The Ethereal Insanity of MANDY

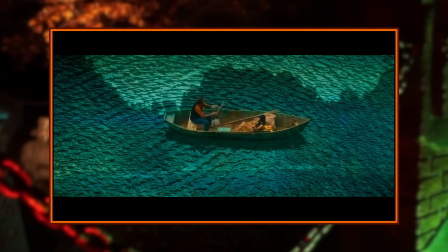[4:17]
Mandy is a story very distinctly split into two parts, with the first half of the movie being a slow-paced vignette of the peaceful life Red Miller and Mandy Bloom have,
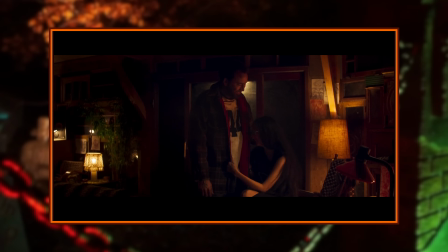[4:26]
living in their cosmically cozy home in the Pacific Northwest,
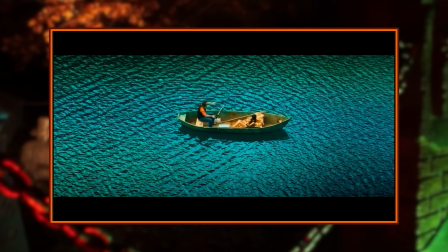[4:29]
reading poetry under an ethereal sky, sitting in a lake that looks so strangely trippy, and philosophizing about the cosmos and what it all means.
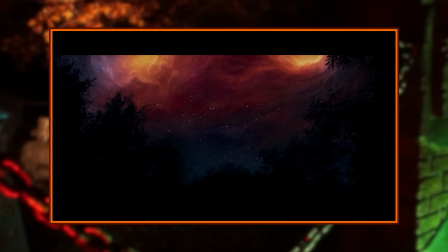[4:37]
The movie wastes no time in falling into this otherworldly tone, although not before the opening scene, which shows Red working as a lumberjack. The reason this scene matters quite a bit more than it may seem at first is because the presentation of
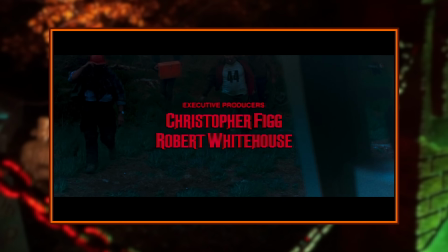[4:48]
his working life is really the only scene of the entire movie where it doesn't feel like a dreamscape,
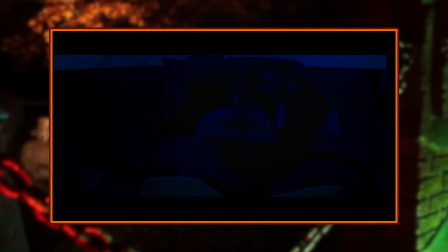[4:53]
and the reason that's important is because it helps to emphasize how Mandy transports Red into another place when he's around her.
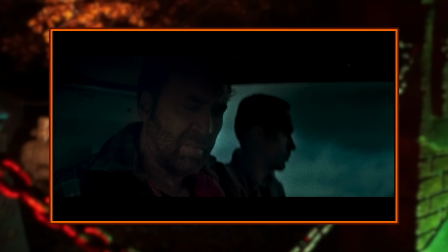[4:59]
Here, away from her, it's dark gray and faded green in the woods, but once he comes home to find her working on a new art piece,
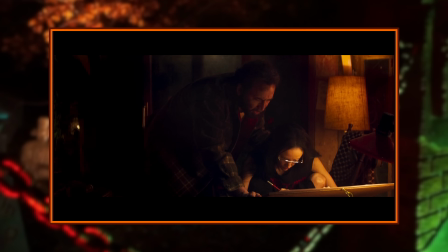[5:06]
the light is warm and inviting and soon shifts into these flowing psychedelic colors,
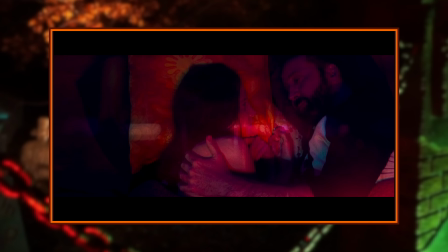[5:11]
and that transition immediately sets up the nature of their deep connection to each other.
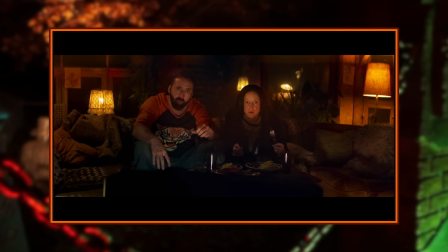[5:15]
They live in their own little world in this home, away from everything else, where they just spend time with each other and express themselves artistically.
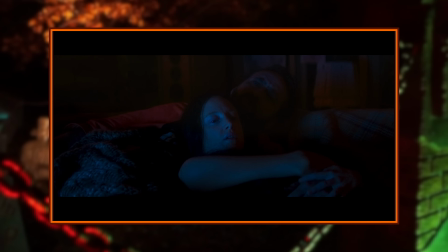[5:21]
There are many very long, tender moments where they'll talk about something from their lives or ask each other about their favorite planets,
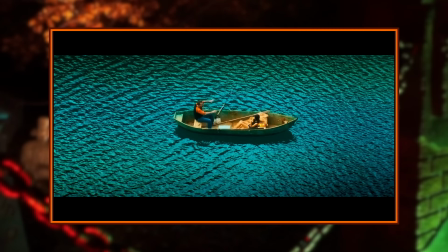[5:29]
all of which is quite revealing of their characteristics, but also do a lot just to further enhance that really otherworldly feel the movie is going for.
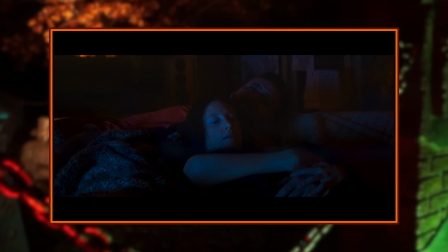[5:36]
These moments feel really genuine and intimate, almost like you're peeping in on the quiet moments shared by two people that no one else is meant to see, and it's really alluring. Something that I like about them is that they aren't speaking perfectly, which I know seems like an odd thing to point out,
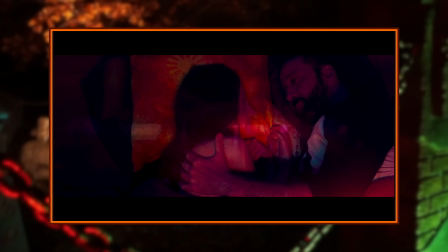[5:50]
but when they stumble over their words or something like that, it gives a more human touch to these things.
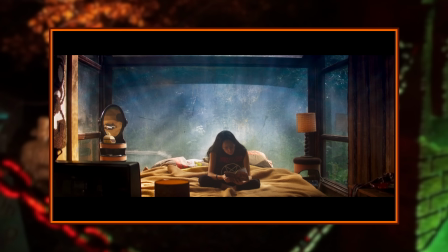[5:55]
And when you're trying to establish a deeper connection between two people, those details go a long way in making that feel more believable, and they really accomplish that with these scenes.
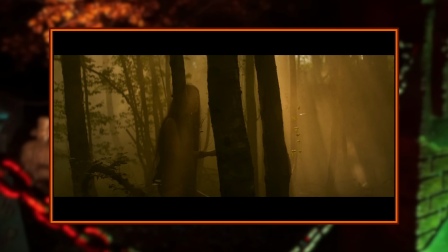[6:03]
There's a lot done to set Mandy up as being a particularly tender and caring person without any violence in her,
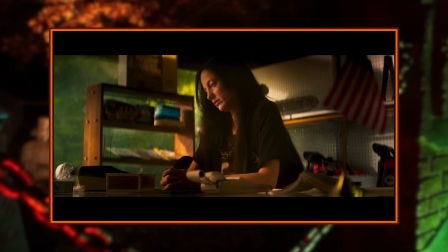[6:09]
trying to stay away from intensity because of an abusive childhood she had that we learned a little bit about during a conversation between her and Red.
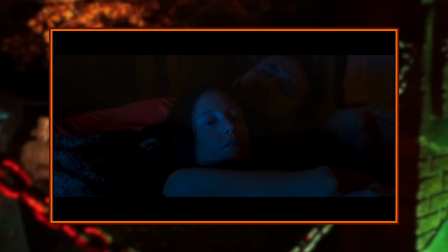[6:16] And then he gave the crowbar to one of the kids, and then each kid took a turning, killing a starling.
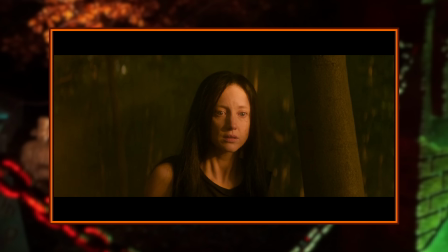[6:23]
We also see her wandering through the woods and stumbling across the dead body of a deer,
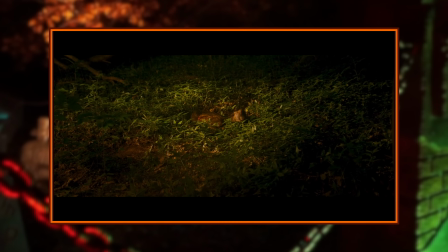[6:27]
reminding her of the underlying nastiness the world can show and bringing her back to some of the traumatic memories from when she was younger.
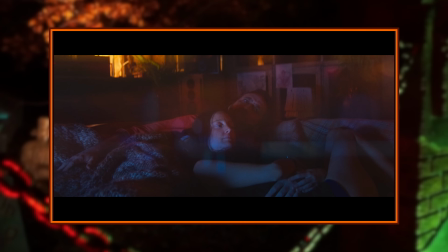[6:33]
I think it's also a way to further emphasize how Red and Mandy see each other as a safe haven from a brutal outside world,
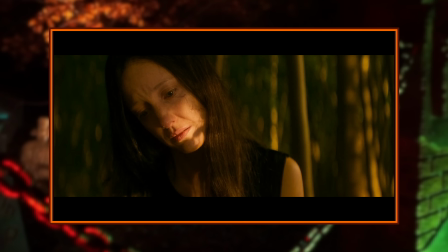[6:39]
as when Mandy wanders away from home and into the woods, she finds this disturbing sight.
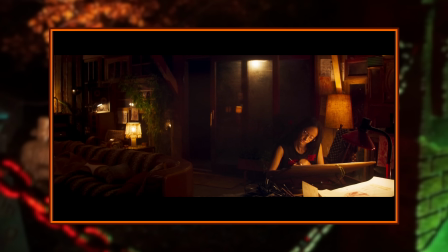[6:44]
The incredibly detailed and cozy design of their house is another way that this feeling of security with each other is built on top of,
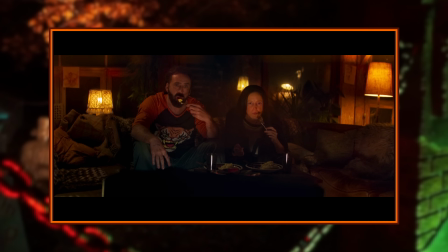[6:50]
with the place feeling very curated and lived in, like their whole lives are packed away on these shelves. All of these things glue together to create a bond that feels very tangible and deep, which is integral to the rest of the movie after things go south.
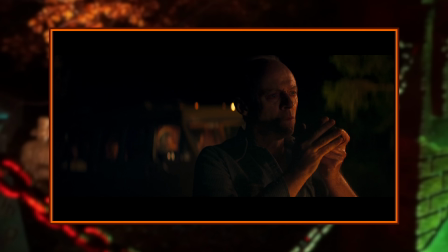[7:02]
Speaking of which, lurking within these mountains are a religious cult known as the Children of the New Dawn,
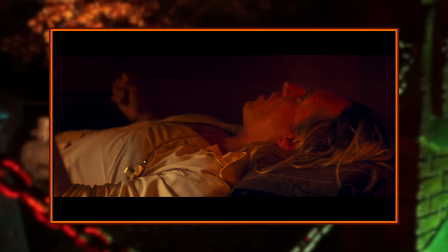[7:07]
spearheaded by Jeremiah Sand, played by Linus Roach, who honestly gives one of the best performances I've ever seen from him.
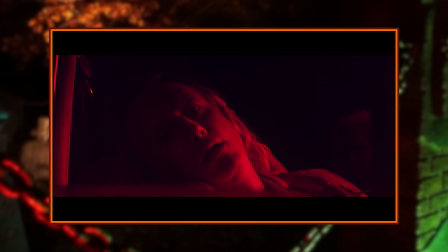[7:13]
When Mandy is out for a walk through the woods one day, the cult drives past her and Jeremiah is instantly infatuated with Mandy,
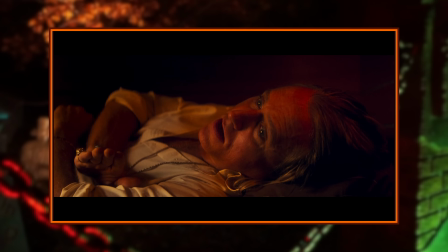[7:19]
drawn in by her tender nature and deep connection to the cosmos, and he becomes obsessed with her after that, unable to move forward until he has her,
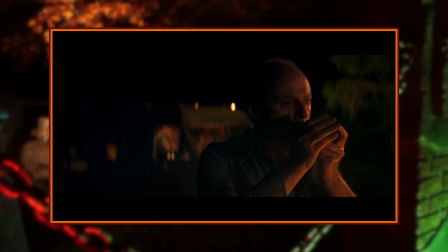[7:26]
so he tasks Brother Swan, played by Ned Dennehy, to bring Mandy to him as quickly as possible.
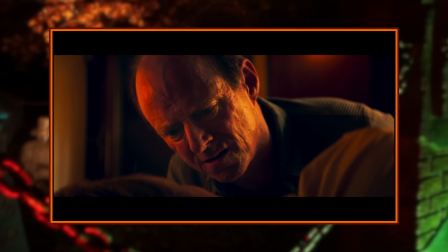[7:31] I need her now, Jeremiah. Consider it done.
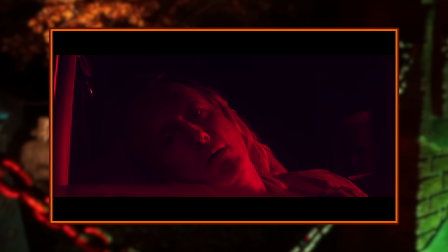[7:38]
During this scene, when Jeremiah's obsession with Mandy is born, the whole world is bathed in this deep crimson red,
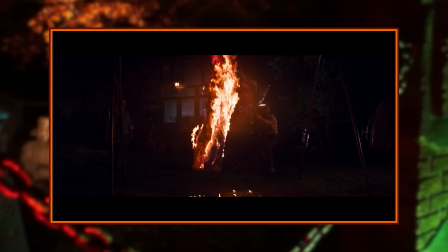[7:44]
reflecting the violence that will ensue as a result of this when things don't go the way Jeremiah wants them to.
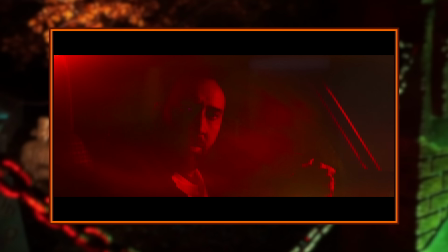[7:49]
The color red is the most prominent in this movie, and I'm sure it's no coincidence that our main character's name is literally just Red,
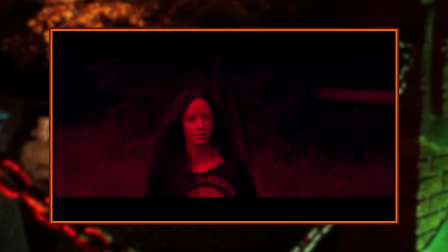[7:56]
but in moments like this, where violence is an inevitability or especially prevalent,
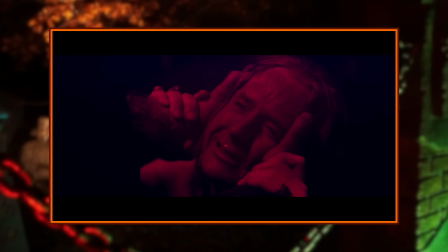[8:01]
the amount of colored lighting is kicked up even further than it usually is to really push that visceral feeling.
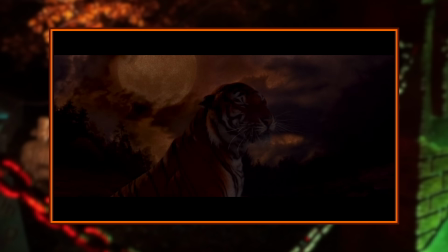[8:07]
The visual style in this movie is very much unbound by reality and is instead entirely reflective of whatever's going on during a given scene.
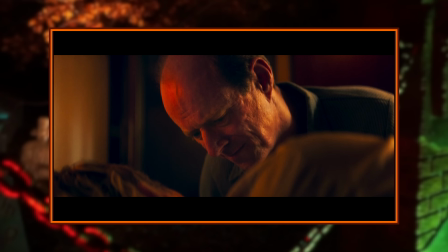[8:14]
One of the more interesting uses of this is when Jeremiah hands Brother Swan the horn of Abraxas,
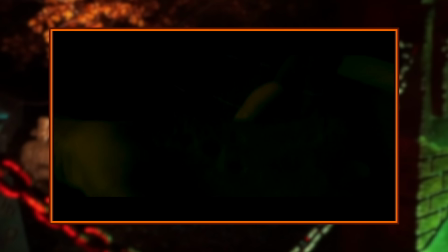[8:19]
a very Lovecraftian looking horn that can be used to call upon the Black Skulls, a group of bikers who the Children of the New Dawn hire to do their dirty work for them.